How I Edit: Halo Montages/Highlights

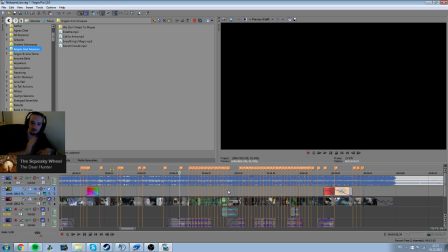13:55 you get it. There's like this beat every time, and usually I don't like the oversyncing part,
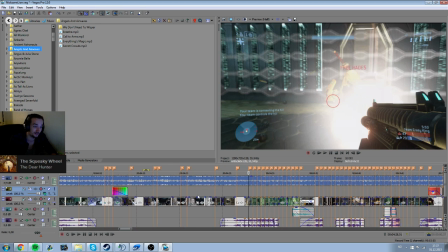14:01 but I saw that he had a couple of clips where he has a lot of shotgun kills, which aren't interesting at all.
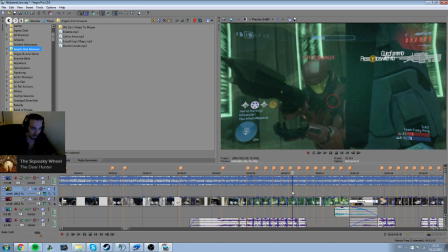14:08 Really boring clips to get a lot of shotguns. But, you know, they both go into, like, this has 2 no-scopes in it, which is, you know, decent.
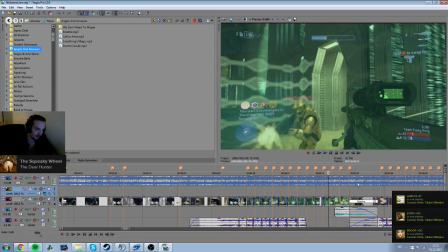14:16 There's catastrophe.
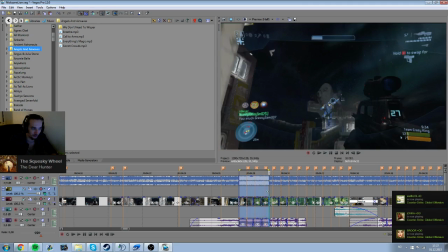14:18 So just get rid of all the shotgun shots by doing it really fast, and then whenever it goes over to the
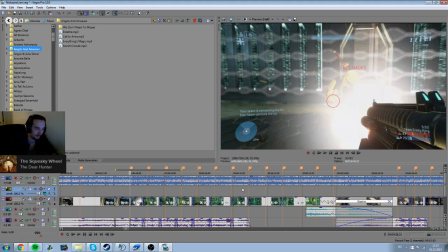14:26 sniper shots, I change it from every beat to every second beat, so you actually get an idea of what happened in the clip.
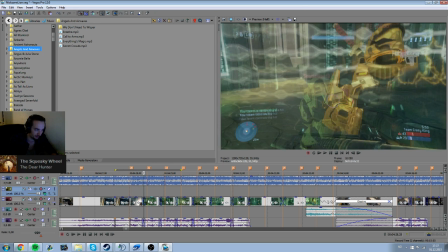14:32 So, you know, this is shot, transition right before, shot, shot, shot, shot, shot, shot.
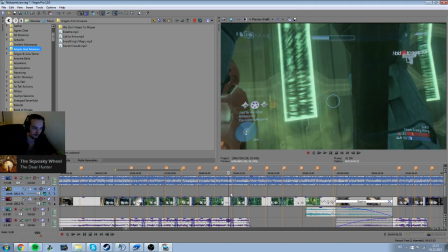14:41 Yeah, shot, and then transition, transition, like 1, 2, and then you get a beat here that's still.
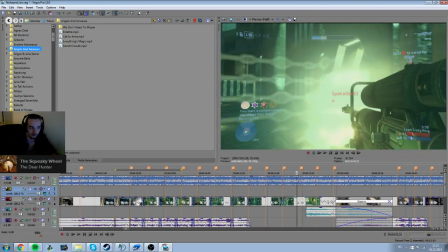14:47 That's where the shot is, and then transition and shot. So instead of having every beat, it's every second beat.
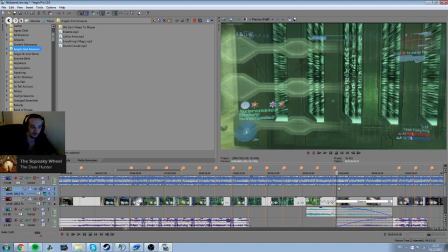14:53 Slow motion, let 2 beats go. This is that part where he goes, yeah, yeah.
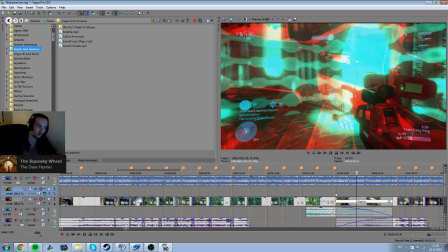15:01 that's a perfect part for a transition again. Even though the beat's going, you can always mix out
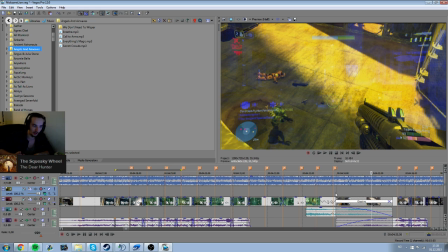15:11 like the beat of a song to edit to, along with the instruments of the song that aren't, you know, percussion. So vocals, suddenly some violin comes in or something like that. People will focus on what they see with the music.
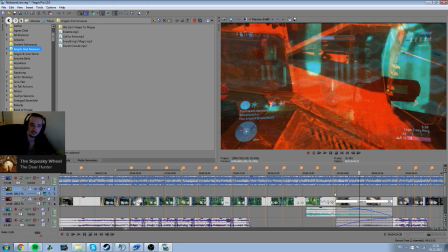15:24 So even if they think, oh yeah, it's a constant beat, when this hits them,
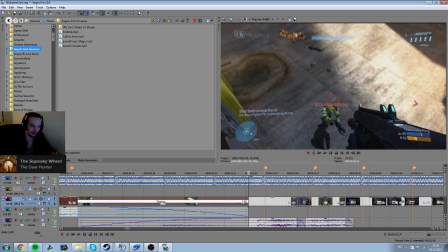15:30 you'll notice the guy going, yeah, yeah. And that will be the thing that people focus on. It won't be a problem that you don't edit or like sync the beats.
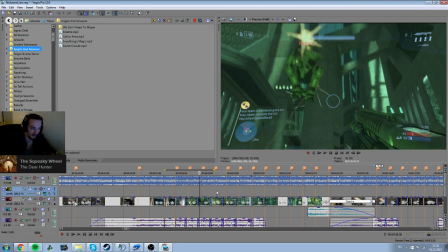15:41 So basically what I've done here is it's fast, fast, fast, fast, fast, slow, slow, slow, slow.
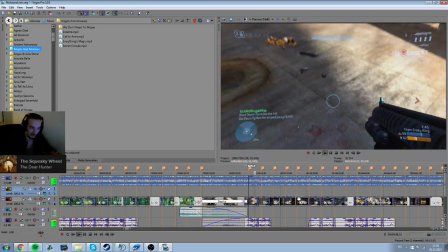15:48 And then into another clip with a lot of shotgun. Fast, fast, fast, fast, fast.
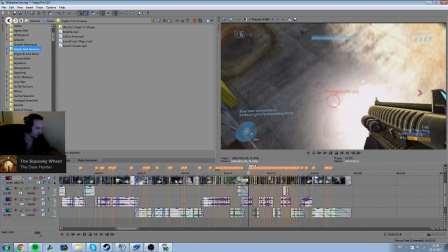15:54 And that's the idea of it. And then, of course, you get the final product as this.
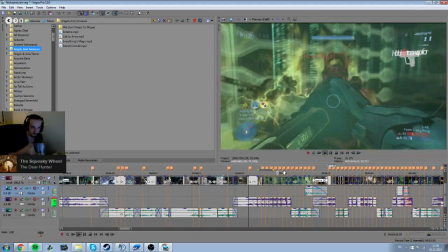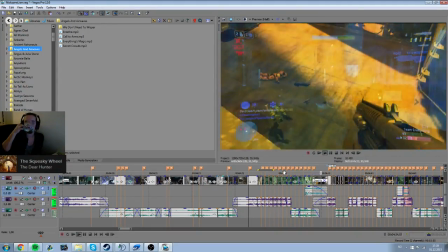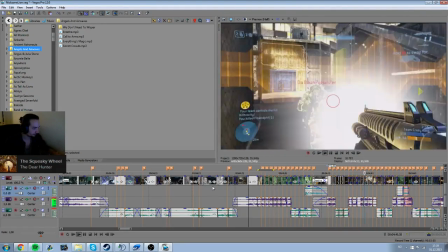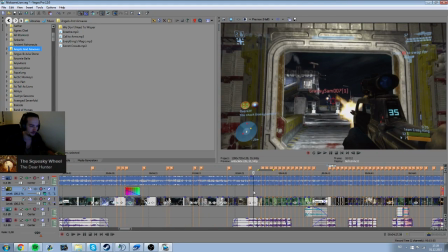16:15 That was really low for a reason, like the music, so I'm gonna go again.
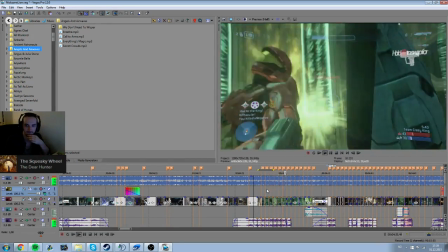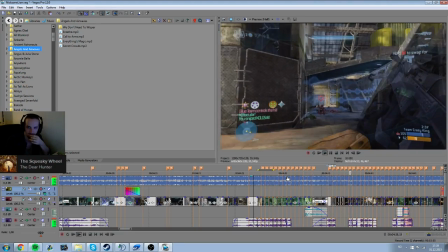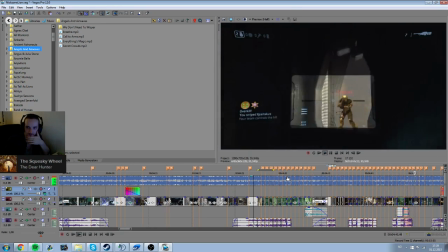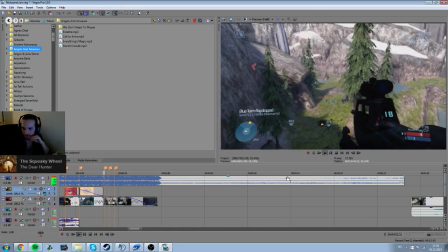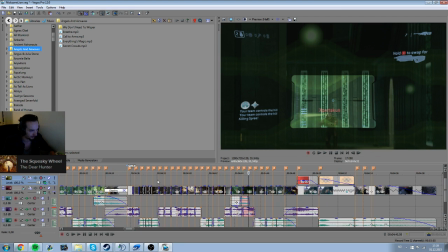16:48 And so we come to the final part of it, which is like this whole part here with like the fast things.
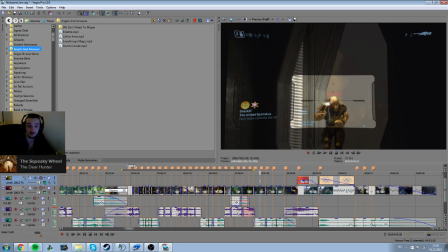16:54 This is something I came up on the spot because I saw all of these clips where there's a lot of shotgun in them and a lot of like boring kills.
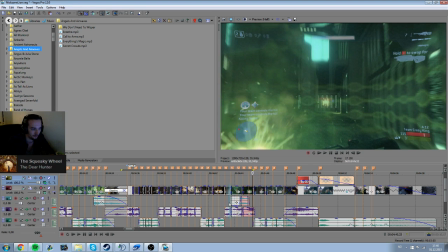17:01 So I thought, alright, get rid of them quickly. Do that.
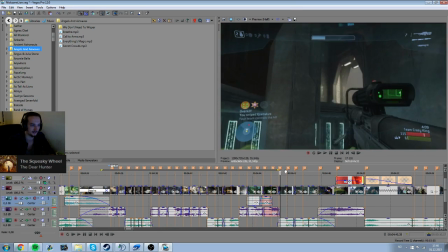17:03 Use them in that part right there, and I can use that to have like a nice little part of it which is synced a lot and works out.
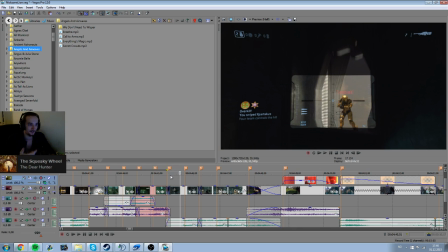17:11 So on this part where the kills are now every second beat instead of every beat,
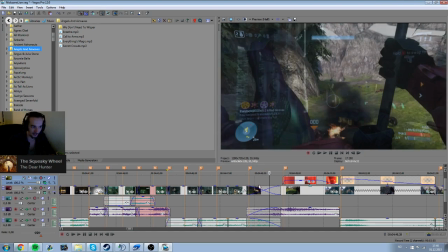17:17 that's to like kind of slow the viewer down for this last clip, which the beats are still going like this,
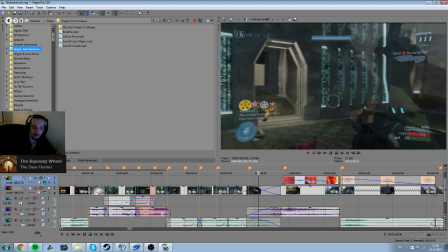17:24 but I don't have a single of that synced in this clip at all.
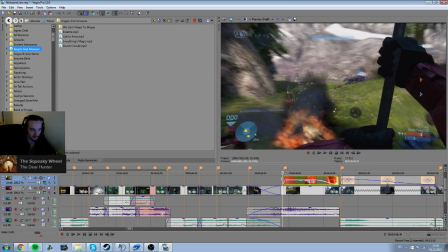17:28 I just let the clip roll. I add in the film burn, not because I'm like I need an effect, but because he goes again, yay, yay,
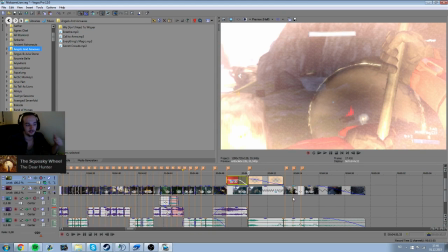17:35 and that is synced to like every little flicker here, because the only thing that I knew when I started editing this is that I wanted it to end on this shot,
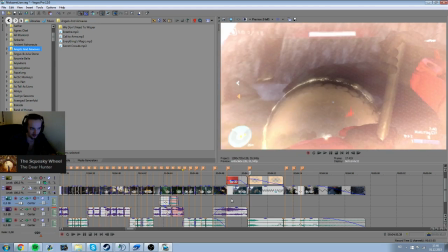17:43 because I saw this and I was like, this is like the best clip out of all of them. It's something that doesn't happen a lot.
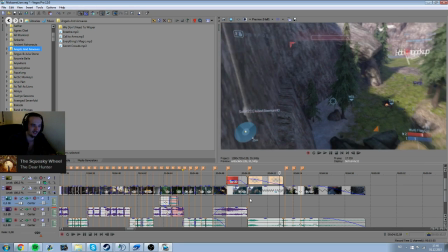17:50 It's kind of unique. He gets launched by like a random,
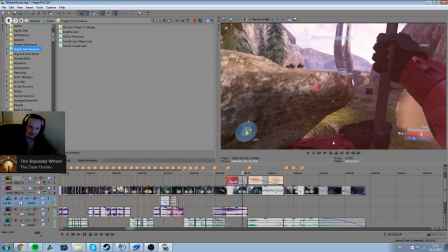17:54 like the missile pod launches the Banshee into him, I think, which launches him up into the fucking thing.
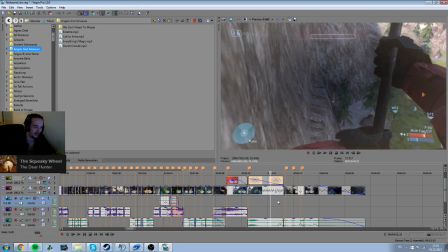18:01 And I wanted to end it on that.
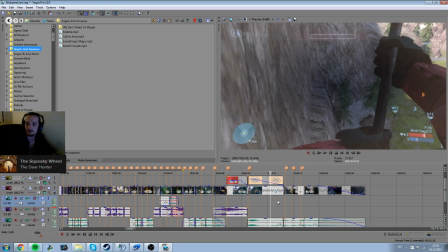18:03 Like, that's, like, I always wanted to end, I want to build up and end it on like what I think is the coolest or sickest clip or whatever.
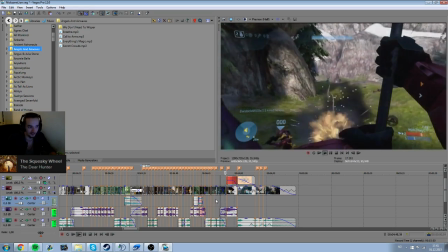18:12 So I wanted to end it on this. That's how I did it. So sync when he gets hit.
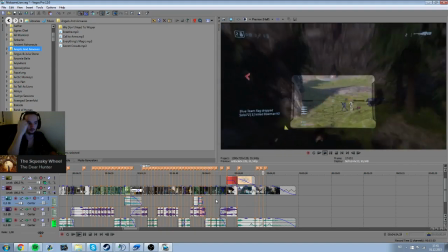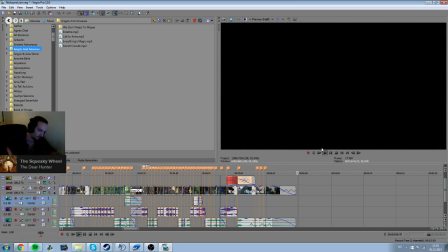18:24 Fade out. And then you go credits. You know, that's that.
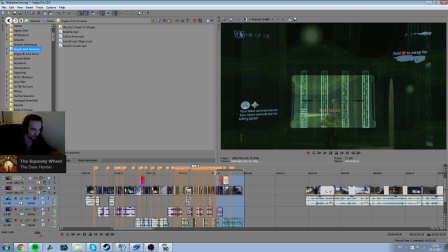18:28 So that's the idea that I had. Only that part is what I started with. And then I filled in all of this afterwards.
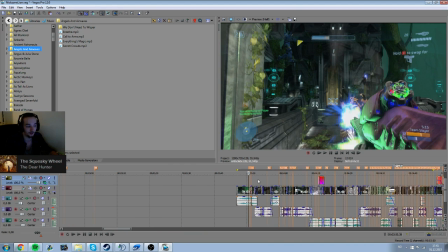18:35 And what I essentially also like to do is to find what I think are the sickest clips.
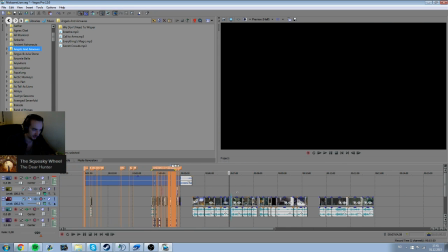18:40 So I basically have tier 1 clips, tier 2 clips, and tier 3 clips.
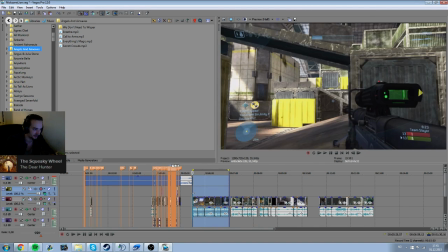18:45 Yeah, like this, tier 3, tier 2, and tier 1. And a couple of these are new ones, so I had to put them in here.
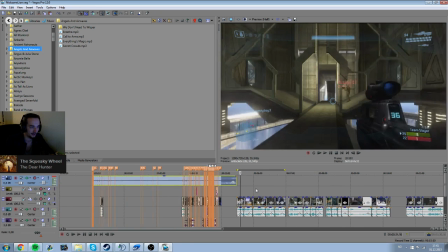18:53 But then I decide out of these tier 1 clips which ones I like the most.
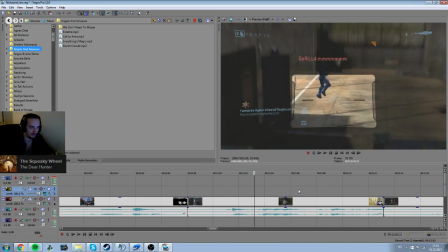18:58 So for example, I know I have this one, which is like a really, really nice, you know, it gets 2 normal body shots, but this shot right here,
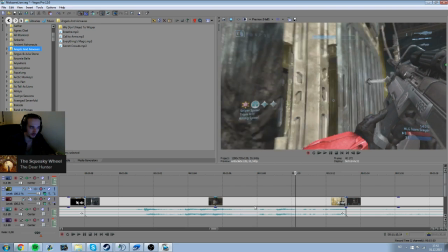19:09 it's a really good and really cool shot. So that's like a sync point that I want to use.
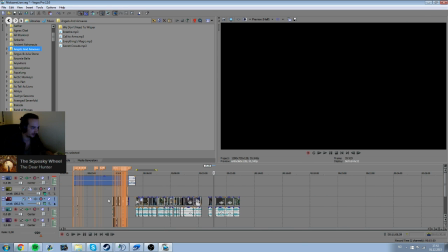19:15 So for example, when I know that, I can easily put that in somewhere on the big sync points.
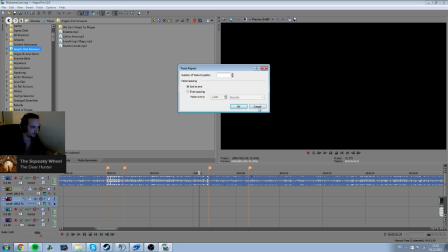19:19 So for example, here is a really big sync point.
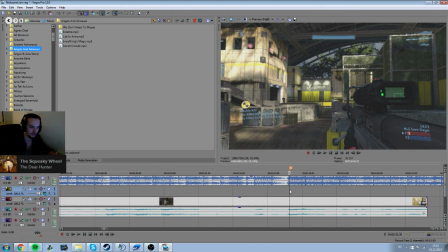19:25 The only thing I know that I want is that the shot shall be on the sync point.
Bring yourself to glory.
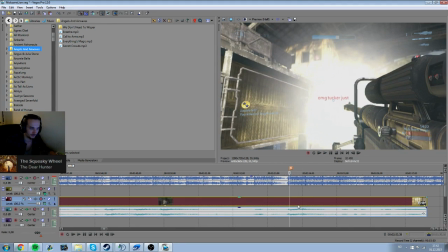19:33 So you see what I mean? I just decided that.
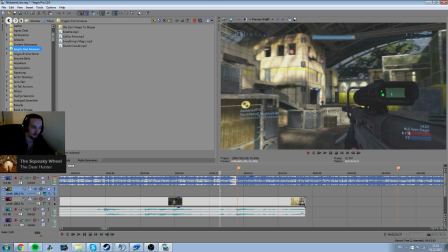19:38 That also works perfectly with the beat in front of it, because it gets knocked out of scope.
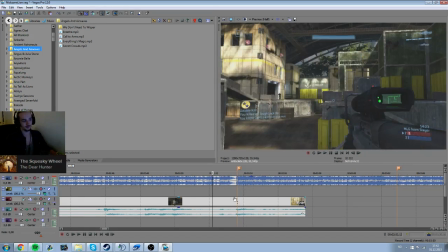19:44 So that's the only thing I know.
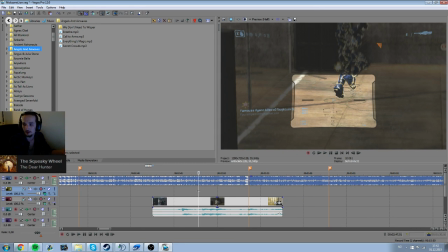19:46 And then you see sometimes then you get lucky with how it lines up with the rest of the clip, like this. Or you get unlucky and you have to like do a little bit of tweaks and decide what you want to do.
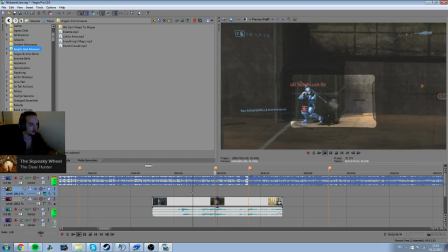20:01 So. So for example there, okay. So instead of having the shot a little bit after heart, I want it on heart.
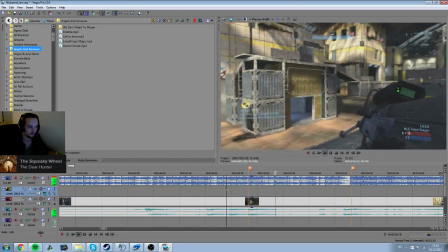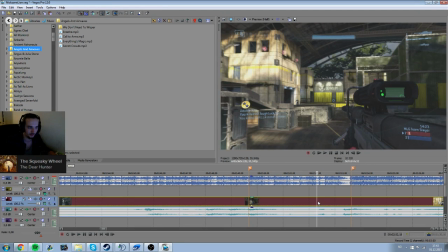20:15 So then I can decide. I either can use the going out of scope on the beat,
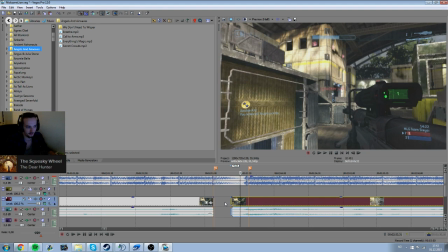20:23 or I can do this. It's deciding like this is just like playing around and see what I feel like after I do it. I can slow it
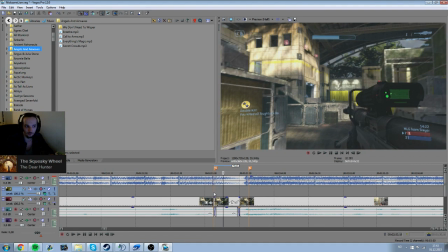20:30 down. So in this situation, I don't want the slowdown because a part of what makes the clip good is the whip and then the whip up. So I want that completely raw. So not slowing down.
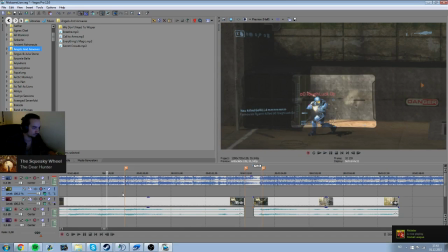20:46 So
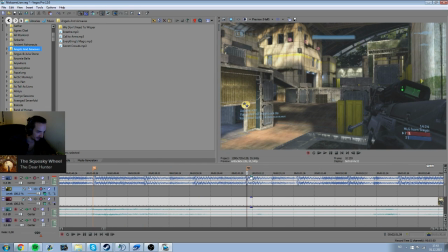20:51 so what I do there is that it's one of my favorite things to do when editing Halo specifically, is to edit in reload sounds and sounds from the game, like a grenade blowing up close to you or something like that.
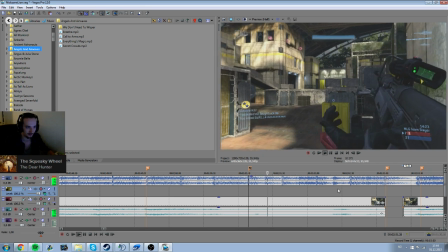21:02 So what I want here is I want the reload click, which means I need to fast forward it a little bit.
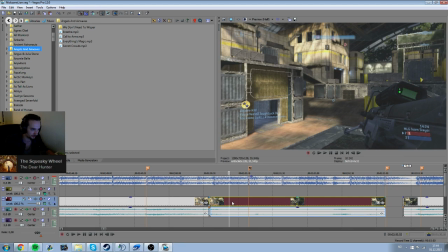21:10 So time is a good place to quicken it. So I'm just going to do that.
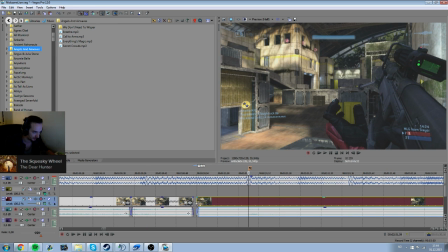21:17 This is where the reload sound comes, which is the most important.
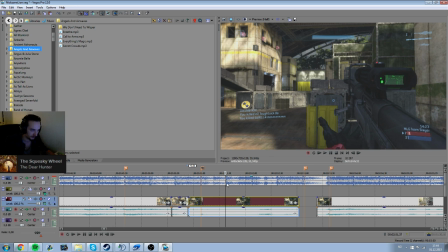21:24 And then we still have a little bit of space here, so I'm gonna go ahead and take, when he starts singing again, bring yourself to glory.
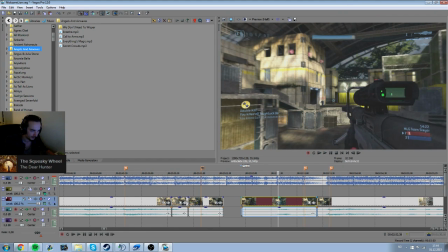21:30 Bring yourself to glory.
And this is then, I'll just slow-mo this.
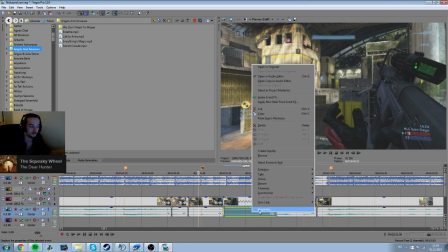21:37 Bring yourself to glory.
Which works because then you see like his next goal, like the next shot,
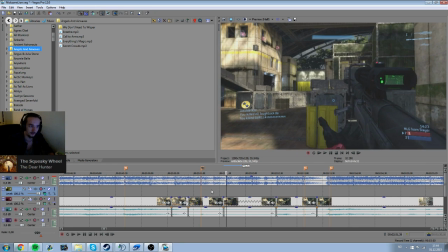21:44 and it doesn't really matter like what you call it. I really should change this from Counter-Strike, shouldn't I?
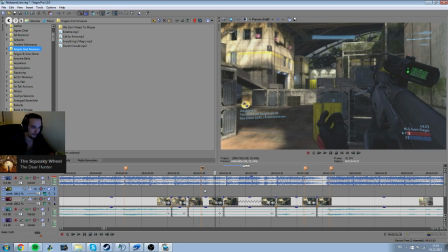21:53 But fuck it, I'm gonna go off soon. It works. You shouldn't in general slow down, like do random slow-mos, but in situations like this it actually kind of works.
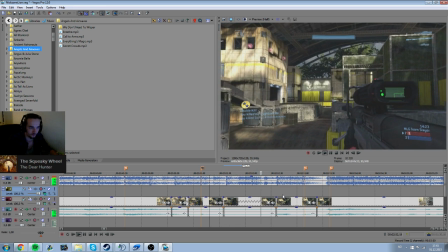22:02 Bring yourself to glory.
Not only does it make you go like, ah yeah, he's gonna kill this guy, it makes you think, how is he going to do it? Is he just going to whip it straight away? What's going to happen?